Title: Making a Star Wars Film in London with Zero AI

But I'm really happy with what I got there. I really enjoyed putting all that stuff together, and everything you see in that little sequence, so I'll break some of it down now, is just stuff layered on top of each other in Final Cut Pro. It's such powerful software, and I think the results you can achieve are really, really cool. Now look, there's a lot of stuff that's wrong in there. Some of the light falling on characters isn't perfect because some of the character models for things like Stormtroopers and droids came pre-lit, and I did what I could with built-in tools inside Final Cut Pro. Final Cut Pro doesn't have a relighting feature,
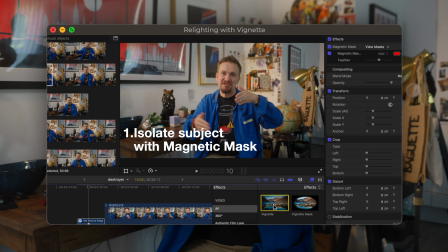223s
so what I used was the vignette tool in Final Cut Pro to actually put shadows and light on the edges of characters and things. I really wanted to try and do this for no budget and not even pay for an additional plugins, although I could have done that as well.
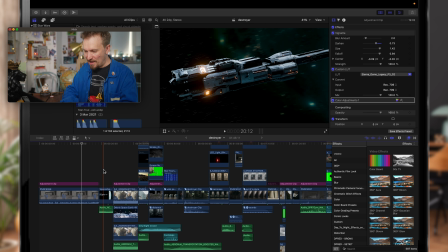237s
Okay, so here we go. Here's my sequence. I've got this intro I don't even know if I'm going to use yet. And I've got this sequence of the ship sort of flying towards the planet there.
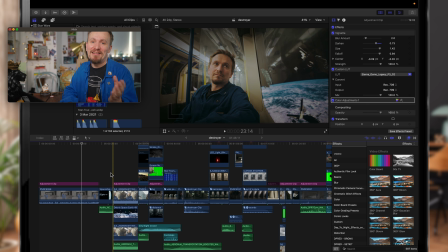245s
I think that's Earth. I had to do. And then it goes into the tube train. I love this bit so much. I was so proud of this. So there I am. I'll just let this play a little bit.
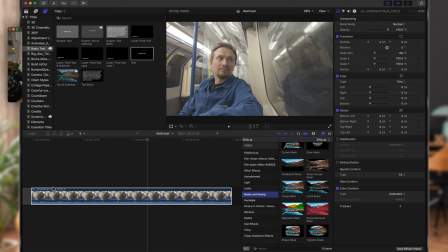256s
And I'm there. This was filmed on the DJI Osmo Pocket 3. And I've got it sitting right in the window there. And then what I've done is I've used the magnetic mask tool in Final Cut Pro.
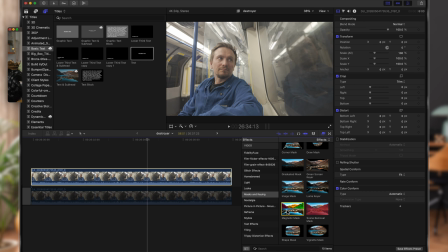269s
To get that, you slide down here to masks and keying. You choose magnetic mask right here, and then you can just select the areas that you want to remove. Now it does help if those are flat areas, but as I'll show you in just a second, this actually wasn't originally.
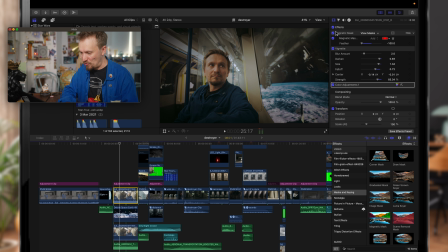283s
So if I take this shot right here, I've selected this shot from the Osmo Pocket 3, and up in my inspector, I've got the magnetic mask tool switched on.
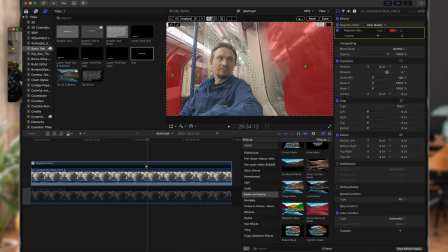291s
If I switch that off, you'll see what I've done is to make sure I could remove the background as well as possible and not get any weird artifacts or stuff going past. I recorded this sequence when I was in a tunnel, and that really helped a lot because it helped me remove everything,
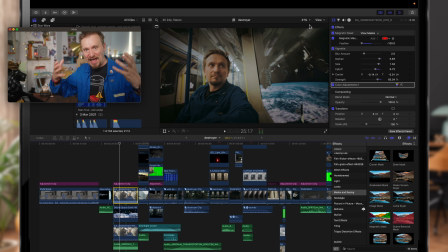305s
but keep all these cool reflections that sort of help sell the illusion, I think, that I'm on a ship. So let's just watch it back right here. It's just me sitting there. I've got the spaceship sounds that I've added in underneath. I didn't remove the train sounds, I just added to them, again, to try and sell the reality a bit.
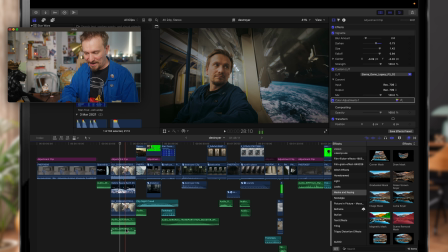324s
And it will go into landing. So I've got 2 tracks of spaceships landing sounds. I've got this top layer, which is, you'll see it's kind of me. And then I've got this bottom layer, which is like the background layer to help add some of the details back in from the ship.
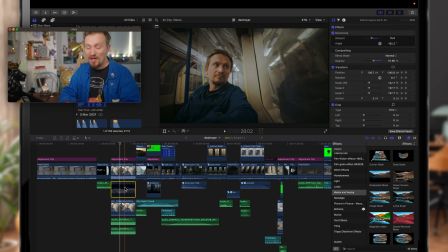343s
And then in the middle of those, I've got the space layer, which without that, it just looks as though I'm in a tunnel. But I was really impressed with the results there. So all I've done is I've applied the magnetic mask on this clip a couple of different times.
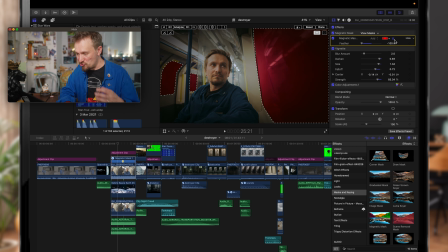358s
There we go, click that little symbol there, sorry, the little head and shoulders. And what it does is it brings up what I've selected. So on this layer, what I did was I just selected everything outside the windows.
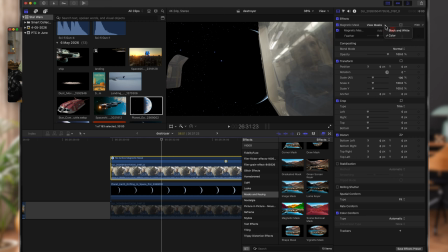367s
So basically all I've done with this shot is just taken 2 layers of the train and myself
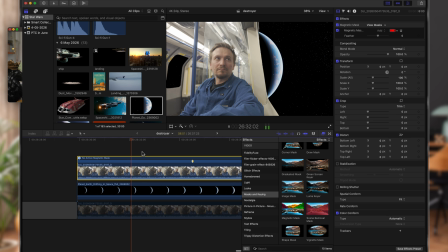374s
and made sure that the very top layer was kind of making sure that it kept all the cool artifacts in the window.
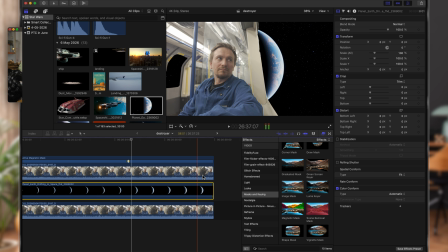380s
And so I've got that selected. And then the bottom layer here just removes all the stuff outside the window for me and puts the space background in. And I've got that on a slight transparency too, to let this sort of space background shine on through.
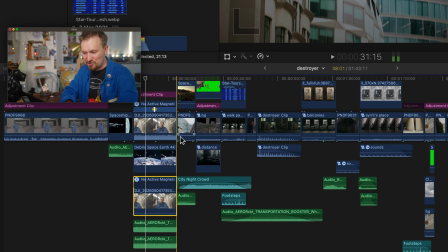394s
But it gives this really cool result, I think. The next shot here was just me, it's the ship landing,
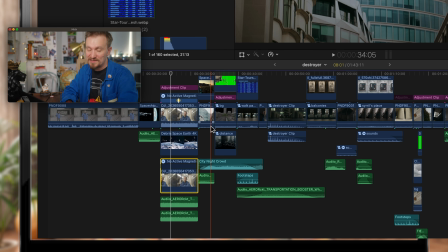400s
so it's just the ship going down behind these buildings, and what I did was I used the magnetic mask tool again to select the buildings,
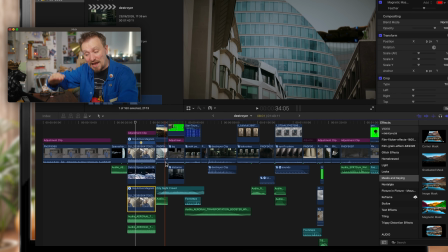407s
and then have the ship go down behind it.
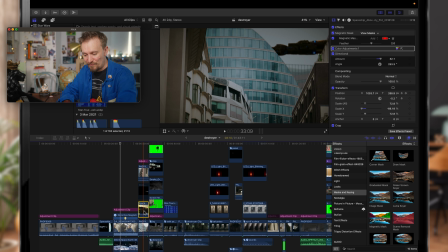409s
So again, you'll see what I've done here is I've got a bottom layer with the buildings, I've got the layer with the ship in it right here, and then I've got the top layer again, which is the building sitting over the top of the ship. And this trick with the magnetic mask, having a bottom layer,
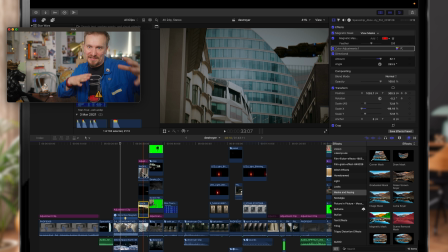424s
a top layer to bring things in front of my subject to sort of add depth to it, is really sort of secret with this.
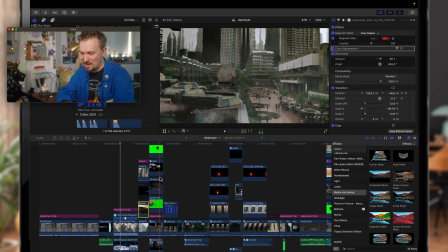431s
So after the ship landing, I went to this shot right here. And this shot is probably one of the most heavily edited.
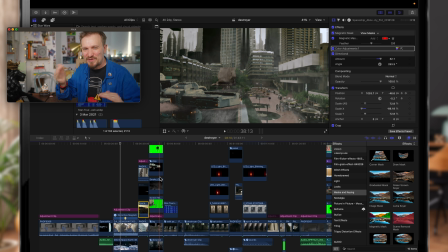437s
Really looking at this for too long, you start to see that, okay, there's some inconsistencies in the way things are lit and those sorts of things.
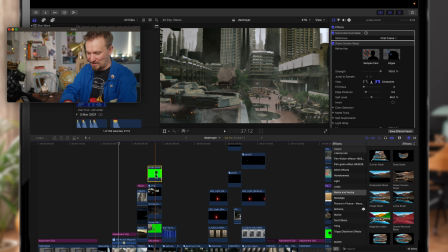444s
But let me break it down anyway for you. So I've got a lot of small things like this layer here is just a droid going past
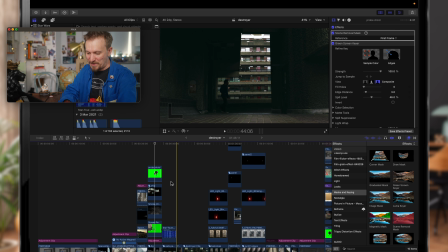455s
in down here amongst these people right here. I've got the ship right there.
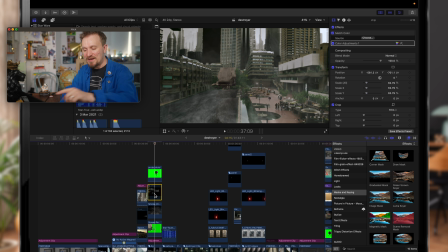460s
If I turn that off and on, you can see the ship is right there. Now you'll notice that this background here, I'm going to turn a few of these layers off. I've got my ship that I landed on. I wanted to keep that consistent. So it's always the same ship that you see.
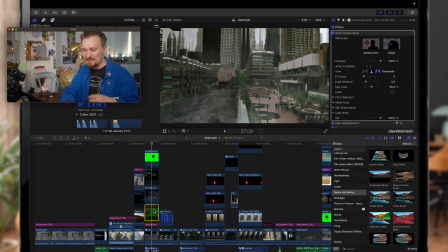471s
If I turn that off, then I've got the ship in the distance, which is like the one of the Imperial ships. It's got some Stormtroopers at the very bottom of it and some droids moving around from the original plate that I kept in because I thought it looked good. And that's in the distance to create a sense of scale. If I turn that off right there, you start to see the real Barbican.
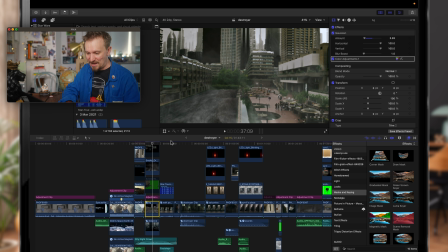488s
Now here's an interesting thing. Anybody who knows this view right here knows that this section here is not tarmac. It's not concrete. And actually it starts to look a bit fake when I turn all the other layers off. You can see where I've kind of stitched it together a little bit. But that is in fact a fountain.
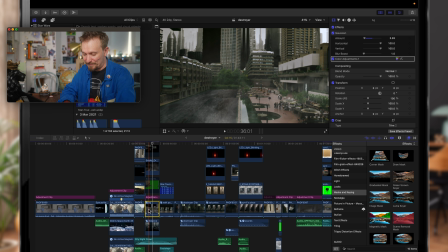508s
And you'll notice that I've got a group of assets here.
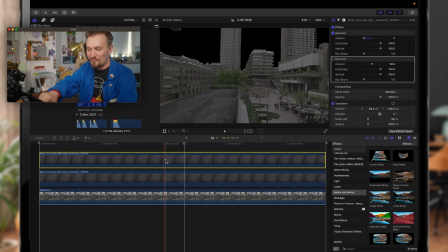513s
If I double click into that, then basically what I've got is I remove the sky there. So I put in the sky separately afterwards. And if I start to turn these layers of tarmac off, here we go. Here's the original fountain and sort of pool underneath it all.
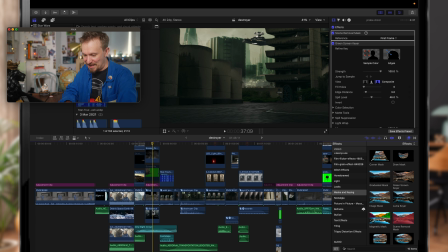527s
I'll turn those back on. I put my layer of concrete, and then underneath all that to go behind there, if I play this again, you'll see,
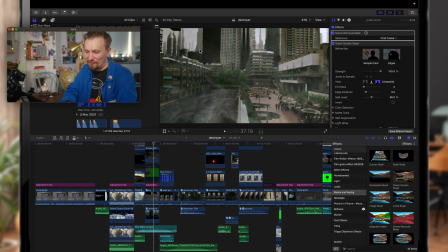538s
letting Final Cut catch up, I've got this smoke to help sell the effect and hide some of the inconsistencies and soften it a bit, and then I've got the whole Coruscant skyline in the background, and just at the very bottom I've got a section I've called distance here, and I believe what I did there,
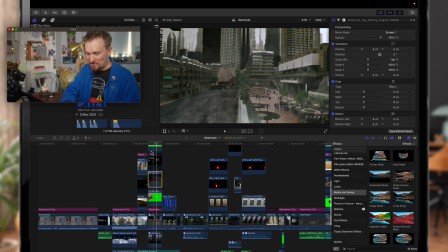553s
I'm going to turn some of these other layers back on again just so we can see everything as it was meant to be,
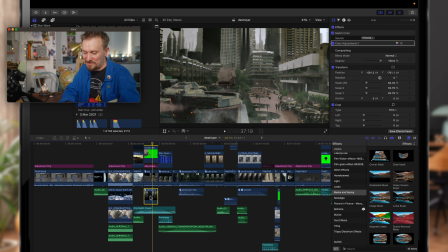559s
and adding all this stuff on top of each other just helps sell the effect. Double click into my distance file.
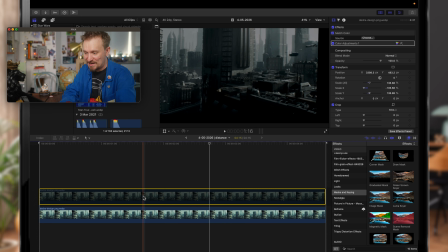565s
What I've done here is I've actually taken 2 reverse shots taken from Andor, and I've just stitched them together to get the perfect. If this doesn't look perfect, the reason there's a line down here is because that's actually hidden by the buildings in my final shot, and I just need to fill in a little bit here,
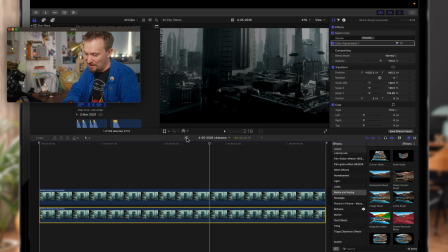582s
and I think it mirrors the stuff over here ever so slightly. I go back to my main shot again, and there it is.
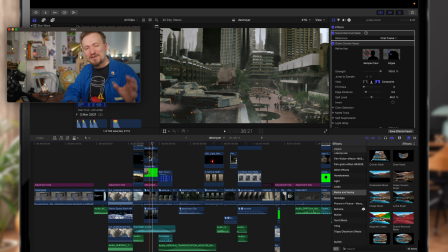588s
I think it looks really cool. I really like how that came out. That's probably one of the fakest shots in there, but I'm still really proud of it.
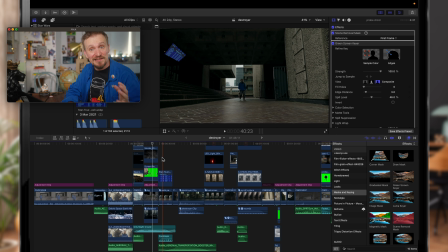595s
Okay, so if I move into this shot here, this is a nice simple section in Andor. Once Velsartha had walked through all those tunnels, up that ramp and everything to get to that meeting with Clea.
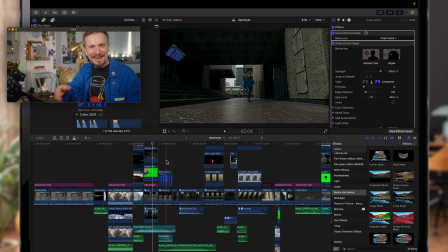607s
Then basically she ended up here, right kind of where I'm standing there, and they had a heated conversation in there in Andor season 1 or 2, I think it was. And what I did is I decided to not try and mess with this too much in the actual show.
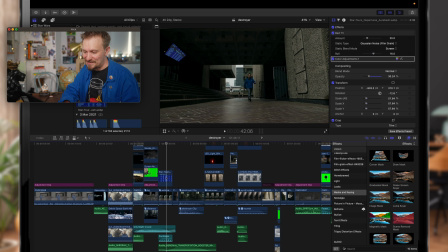620s
In the background here, let me just put the playhead there so we can see it. You could see sort of Coruscant disappearing into the distance.
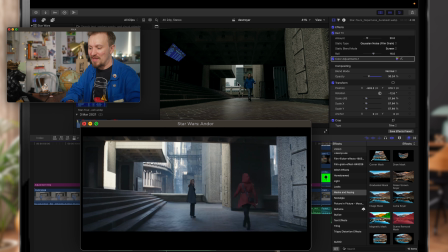627s
They had a much longer lens, so the shot was more compressed. And you could see, I think, a CG-created Coruscant disappearing into the background.
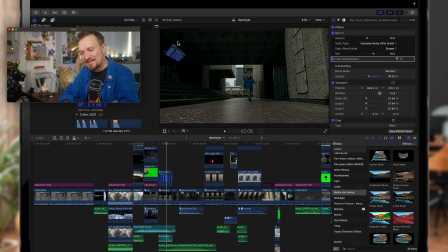635s
I decided to make this my spaceport. So this is an arrivals and departures screen that I found. I think it might be from Star Tours. That's what the file was called. Star Tours is the Disney ride that you could pretend you were flying on a passenger flight in the Star Wars universe.
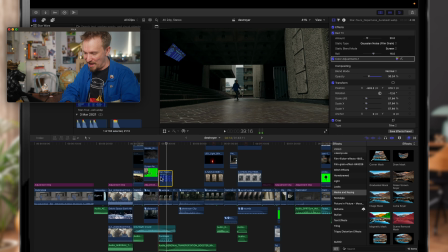650s
So I was inspired by that. I put a Star Wars arrivals and departures screen right there. So as I come down these steps, it looks like I'm leaving the spaceport, I guess. And then you'll see I walk past some Stormtroopers who are in the background right here, and they are indeed behind me. Obviously, they weren't behind me in reality.
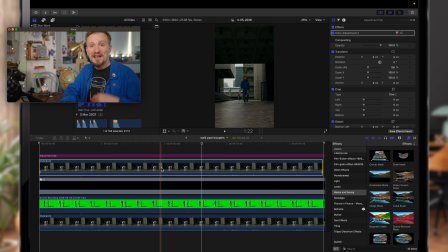666s
So if I double click into this little grouping right here, what I've got is, I did actually crop this originally for a vertical video, which is why it looks vertical here. But I've got a couple of different layers again to try and help sell the effect. So I've got my 2 Stormtroopers in the background there that I can turn on and off.